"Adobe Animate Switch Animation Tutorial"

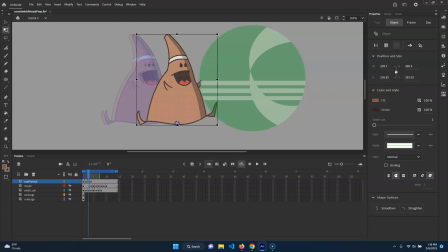249s
Okay, and I'm going to move the pivot down here, and I'm going to try and just squash it. I'm just going to lean it a little bit this way and make it a little bit wider so that it goes boom, boom.
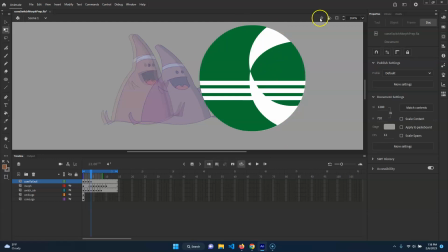260s
And then here it's going to pop into this. Now, this is supposed to be my final transition. So I did 1, 2, 3. So we're going to do 1, 2, 3. I'm going to have to go one more. So I'm going to go to here, and I'm just going to hit F6. So that way I have that starting spot.
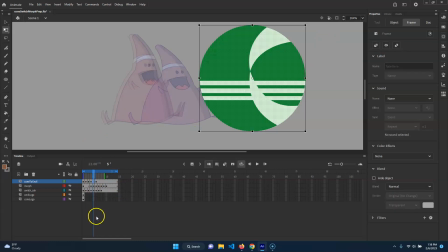276s
And then what we're going to do is I'm also going to put one here, F6. So I just have the same drawing 3 times in a row.
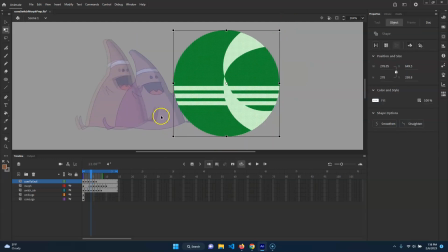282s
That way I can always come back to the regular here. So I want to try and make the transition when it's at the most movement. So what we're going to do is we're going to take this, and we're going to move its pivot down here too, just to make things a little bit easier. And I'm going to move it this way just a little bit so there's an overlap of masses. And then what we're going to do
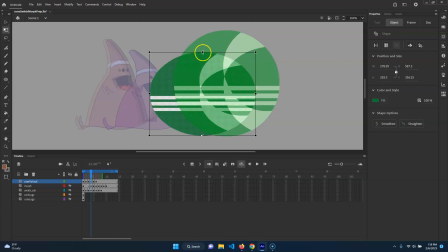300s
is we're going to shrink this down a little bit. Pull this down a little bit and go a little bit wider. I'm also thinking, to be honest, like this is a little bit too big. So let's just go like that.
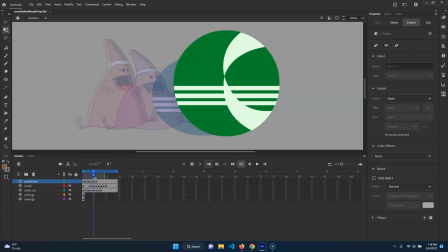314s
Yeah, so it's going to go boom, boom. And then what we're going to do is here, we're going to take this whole thing again. And I'm just going to make it a little bit smaller because it feels a little bit too big. I'm just holding shift as I scale. Okay. And this will be an overshoot, which means I'm going to, again, move the pivot down here.
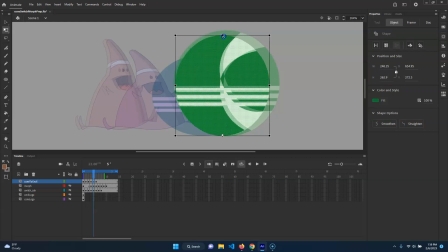332s
I'm going to scale it up a little bit, like so, and thin it up a little bit. So it goes from down to up. And then we will have the final one here, okay? And I forgot to move the pivot again, so move the pivot here. And yeah, these are just a little bit too big in general.
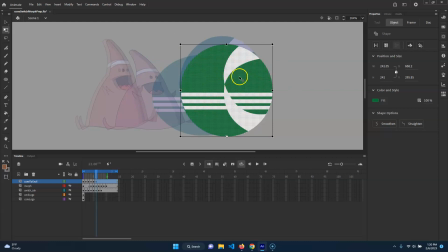351s
That's all. Shouldn't have to scale. I should have made sure it was better scale to begin with. And then I'm just going to go ahead and move this just a little bit. So there's a little bit ease here, okay? Now, if you were to look, you should see, I'm actually going to take this too, because I'd like to see this guy for a second before he does the transition.
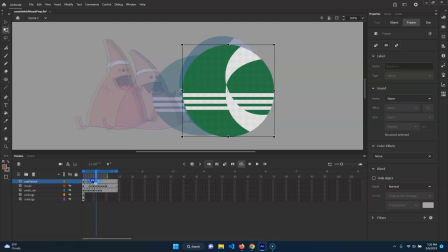366s
So I'm just going to grab, click there, hold shift, click here. I'm just going to drag it over, let's say 2 frames, just so there's a pause, and then there's the motion, okay?
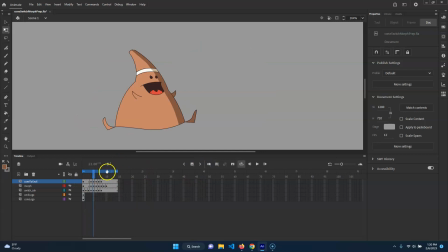375s
And then what I'm going to do is turn this off and just make sure that we don't have any of the drawings here. Good. Okay. So now if we enter, you can see how we just basically transition from one shape to another shape.
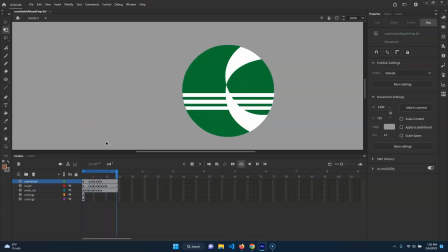393s
Pretty easy, right? Obviously we're literally just replacing a drawing, but by using the motion, we're able to sort of transition from one to the other.
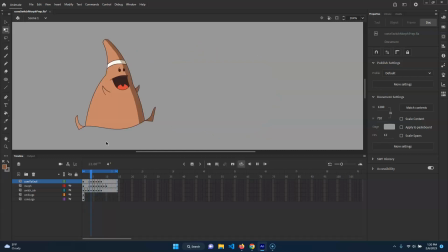401s
And this is doing something that is not in any way related.
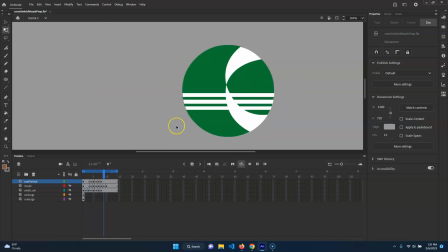404s
If you had just another drawing of this guy in like a different pose, this would work even better because your eye could fill in that gap even more so. And here we have a difference of color and style in wildly different shapes.
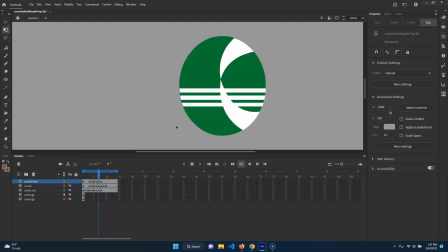417s
But I like doing it just because you can see even with just as small of a thing as we have here, it still works to some extent, okay?
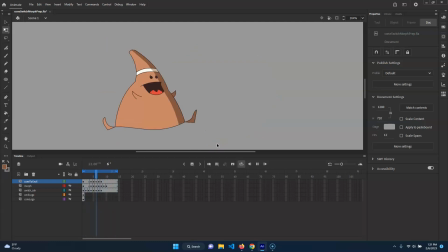426s
And that is just called a switch, and it's super handy. You can do it with whole characters or whole symbols.
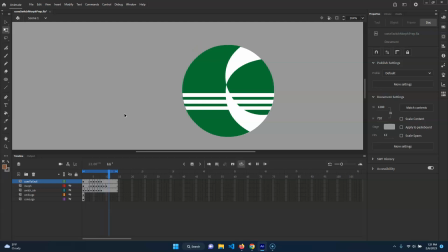432s
You can also just do it with one piece of something. Either way, it generally works.